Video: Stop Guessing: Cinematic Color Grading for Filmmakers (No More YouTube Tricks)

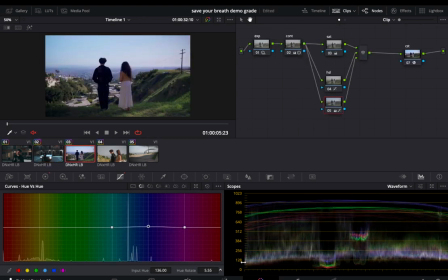(12:27)
We go right here, same node, really quick just to show you. We bring it up a notch and we have already something that might speak more of the same language as the first one, right?
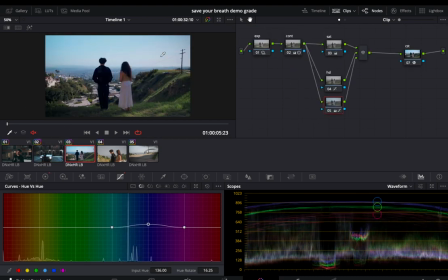(12:40)
So find a way, have a strategy when you approach your video to have the clips be coherent, have a strategy about where you're going to take them.
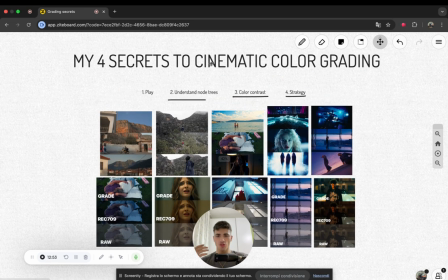(12:50)
So you should approach grading like this. I usually do this. I start by playing with the clips.
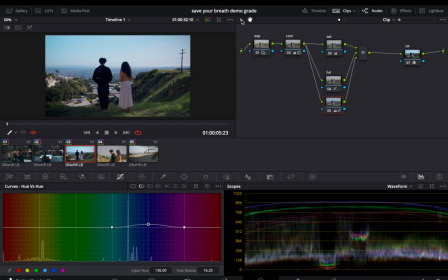(12:56)
So let's say it's a blank note tree, right? So let's say I have just this. Okay, I'm going to show you what it looks like in action.
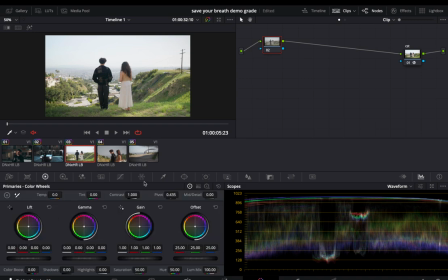(13:03)
So I play with the clip, right? So I'm right here, exposure, let's play with it.
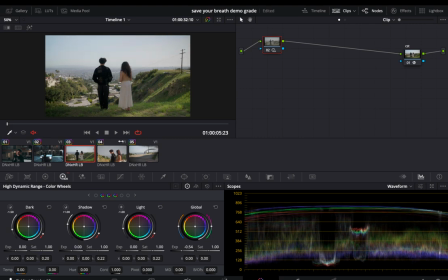(13:10)
How much can I push this image? Where does it look best to my eye? Well, this doesn't actually look that bad.
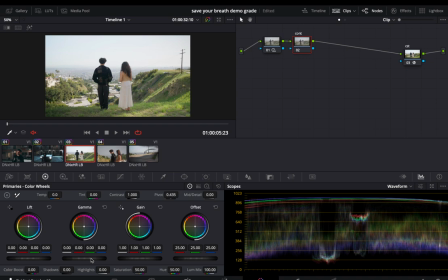(13:16)
Now, let's get a little note going for contrast. So I'm not really focusing on how good it's looking.
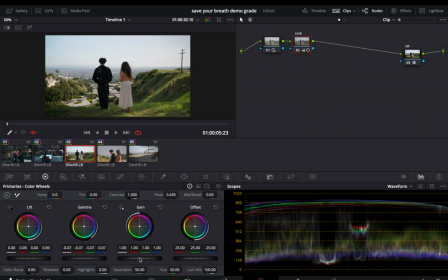(13:25)
I'm just trying to get something going. Let's see. Right now, I already know what I wanted to do. Do you see how I switched my color wheels? I went to log wheels and I upped my shadows. I knew that I wanted to compress my shadows.
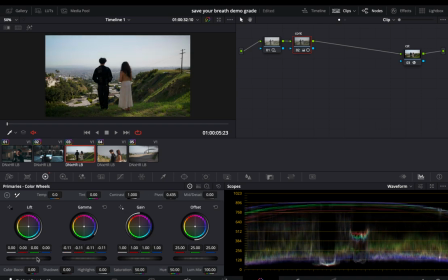(13:38)
I brought down gamma right here in the contrast. I made it darker, but I don't want the blacks to be too black.
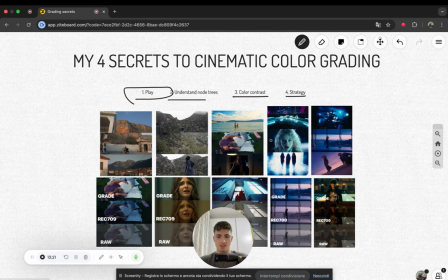(13:45)
So I go in the log wheels. Again, if this is too overwhelming, go watch my honest color grading guide.
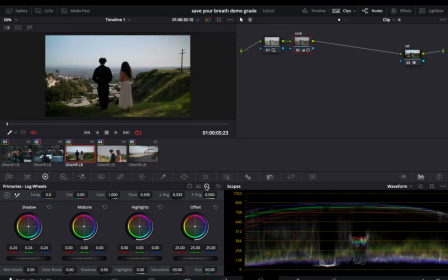(13:51)
I explain this in detail. So I go to my log wheels and I up. See how I'm compressing my shadows on my scope so that things are still getting dark, but they're not clipping, they're not black, because I don't want the black.
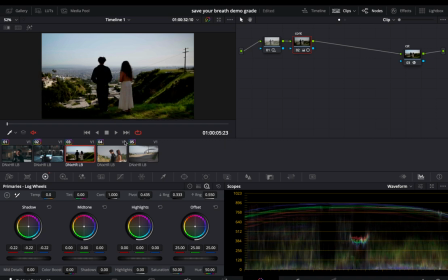(14:06)
Nothing wrong with having them, I wouldn't have them like this, but nothing wrong with having them a little more black. I just don't want them to be so crushed for this image. I want it to feel softer, right, while feeling dark at the same time. Okay, contrast is done. Let's play with saturation real quick. New node, saturation.
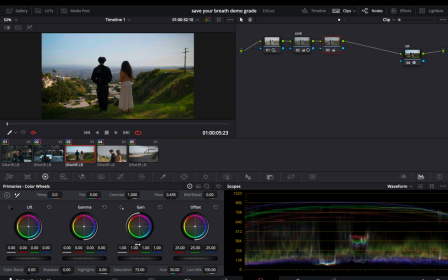(14:24)
Let's see. I kind of like this. It's actually not looking too similar to this. I might actually do something else. So let's delete saturation. I've got my contrast.
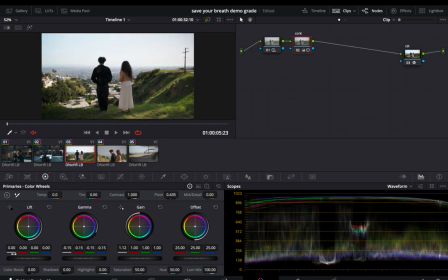(14:34)
I'll bring up my contrast in a way that mimics what I did with the previous image. I'll try to do something like this. I'll bring up my shadows again right here.
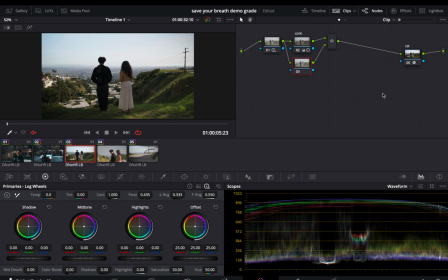(14:51)
Okay, then we can go. I'm gonna create a new node.
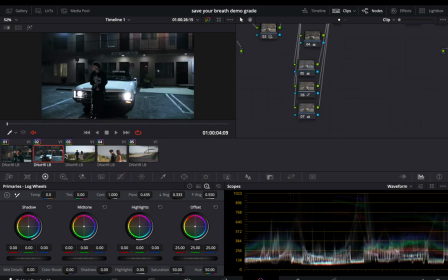(14:55)
I'll create it parallel, just as I did in this example, because it's better for what I need.
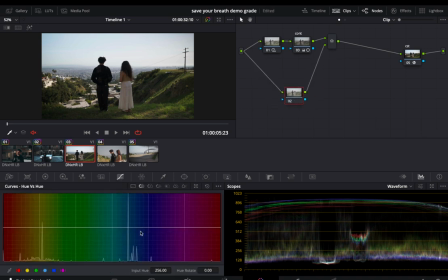(15:01)
I'll create a new node, and then we can go in and play with the green. Let's see. I want to get the green of a more rich green tonality. This green isn't affecting the plants, so I'm gonna attack the yellow because DaVinci is actually
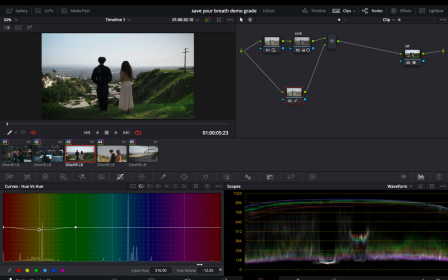(15:18)
targeting it as a yellow. So I'm actually gonna go here, right here. I like it. It's a little richer. Let's see if I change its saturation. Okay, too much, a little less.
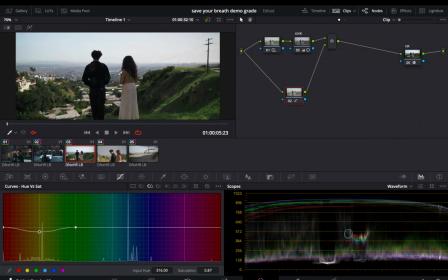(15:31)
This is not that bad. Like the skin is a little too desaturated, right?
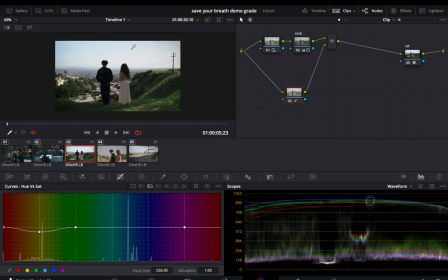(15:36)
So I'm just gonna go ahead and resaturate the skin. So I know that the skin lives for the most part in the reds.
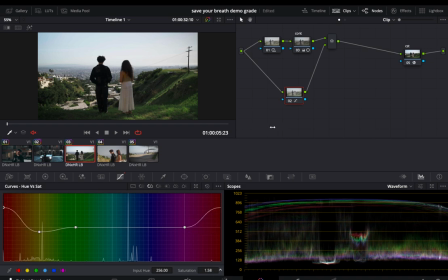(15:42)
So I'm just gonna bring that up. Do you see how the skin comes alive? And that's it. So I play.
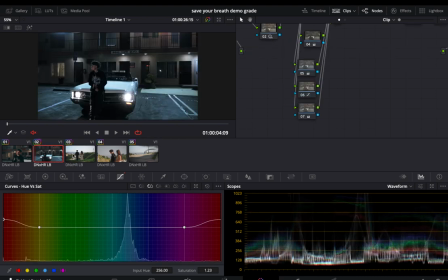(15:46)
Now I go back and forth and I say to myself, do these look like they're from the same video?
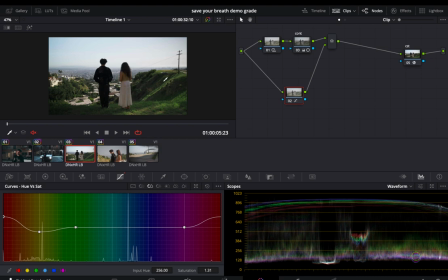(15:52)
This is too much of a strong grade to be to be together with this one, right?
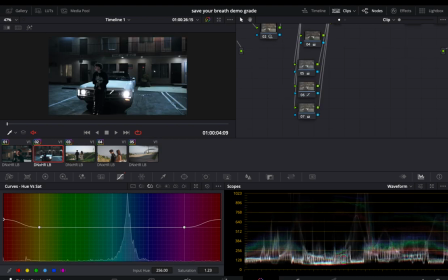(15:59)
So I need to make some adjustments. I can ease off of whatever I've got going on right here. I could, let's say, for example, I could just come right here and push some red back in it, just like we did in the beginning.
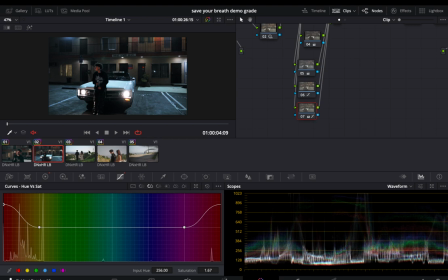(16:13)
And this is already looking a little more colorful. And I can push some coolness right here.
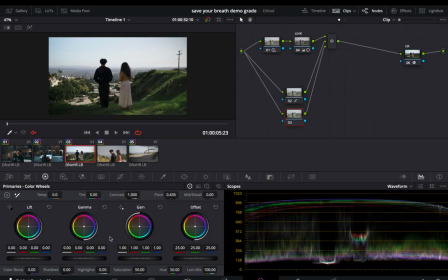(16:19)
So I can make a new node. Let's do the same thing. So I'm going to go, what happens if we do it with the offset? Offset, I'm going to offset to the blue so that we change the whole image feeling.
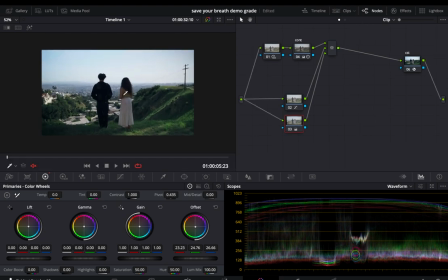(16:31)
Let me close this so that we can make this bigger.